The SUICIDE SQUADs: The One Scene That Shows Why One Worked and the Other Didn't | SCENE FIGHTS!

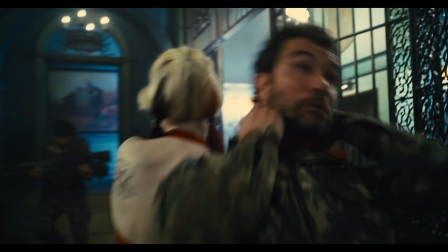(12:23)
Later, the dress is even used as a weapon when she chokes a man with it. The hand-to-hand part of the fight is played for laughs.
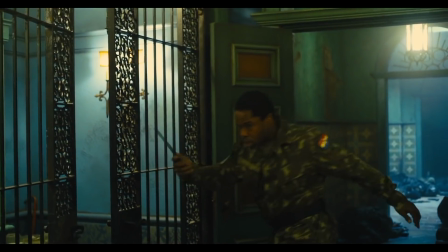(12:29)
Because, like Betty Boop, Harley is a cartoonish character who lives in a surreal slapstick world.
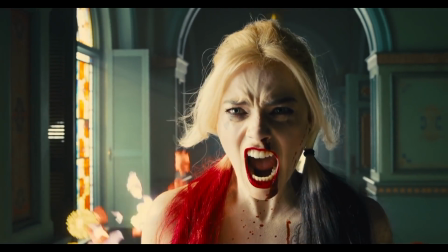(12:34)
And then, just after the bridge of the song, this moment. Now we are in Harley's mind.
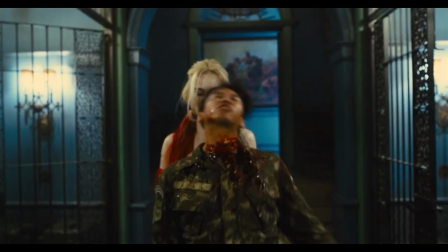(12:40)
This is how she sees violence. Not as the gory, bloody affair that we just watched, but as something beautiful, feminine.
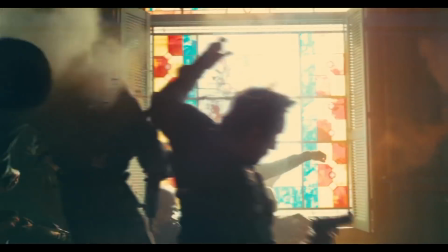(12:47)
It gives her purpose, like when she sees the javelin.
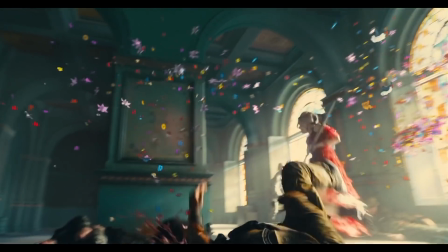(12:50)
Even the blood becomes a spray of flowers, as the frame is filled with cartoonish Disney birds, and we are fully in Harley's world.
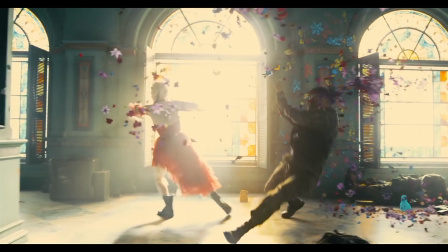(12:57)
She is alone. She's got nobody because no one else could see the world like this, except for us.
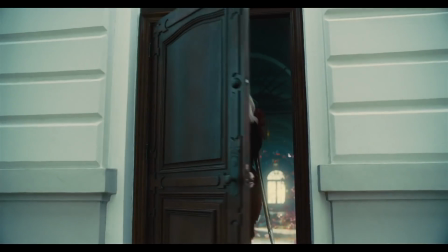(13:03)
When she leaves the building, the music even fades out and is still playing in the building behind her, as if it was diegetic.
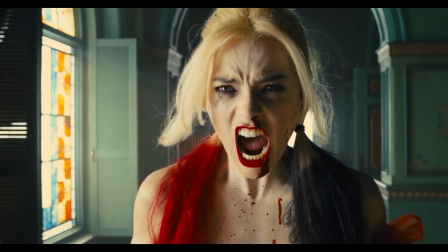(13:11)
Because for Harley, the music is playing along with the violence, and the violence is behind her in the building.
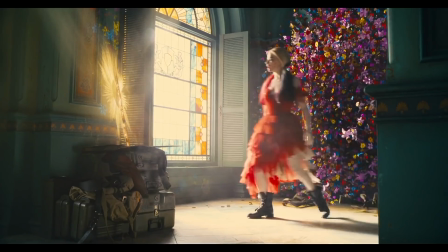(13:16)
But most importantly, this is establishing where Harley is emotionally in the movie right now.
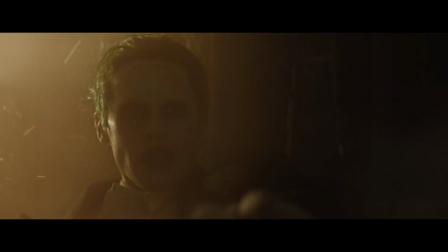(13:22)
She has no team. She has no Joker. She is alone.
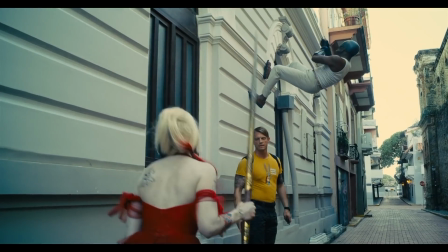(13:27)
So when she sees Rick Flagg rescuing her, actually giving a crap, it touches her emotionally.
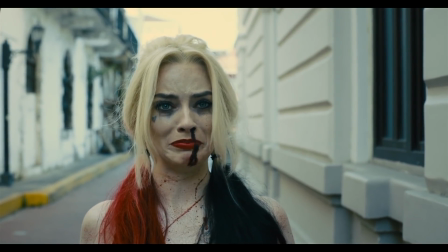(13:33) You were gonna save me? It was a really good plan, too.
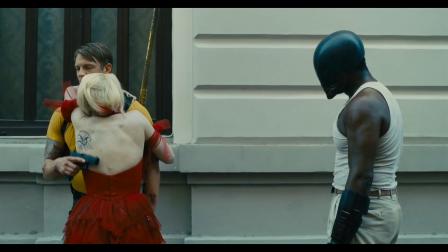(13:37)
So this scene not only shows Harley's skills, it shows how she feels, and sets up her desire to join the team for the movie going forward.
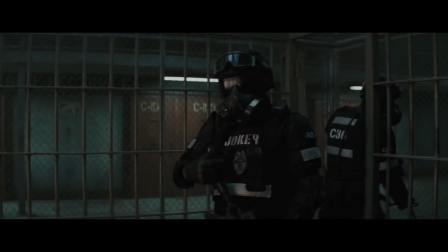(13:45)
It is amazing. And now the answer to our Screen Crush trivia question.
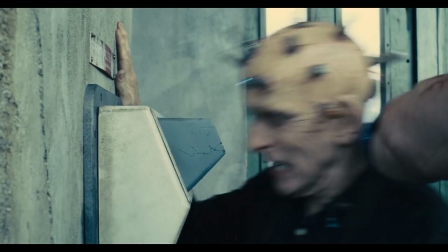(13:51)
6. But that's just my thoughts. Let me know yours down in the comments or at me on Twitter.
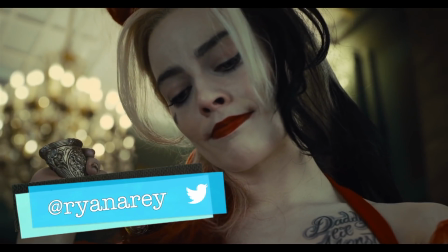(13:56)
And if it's your first time here, please subscribe. For Screen Crush, I'm Ryan Airy.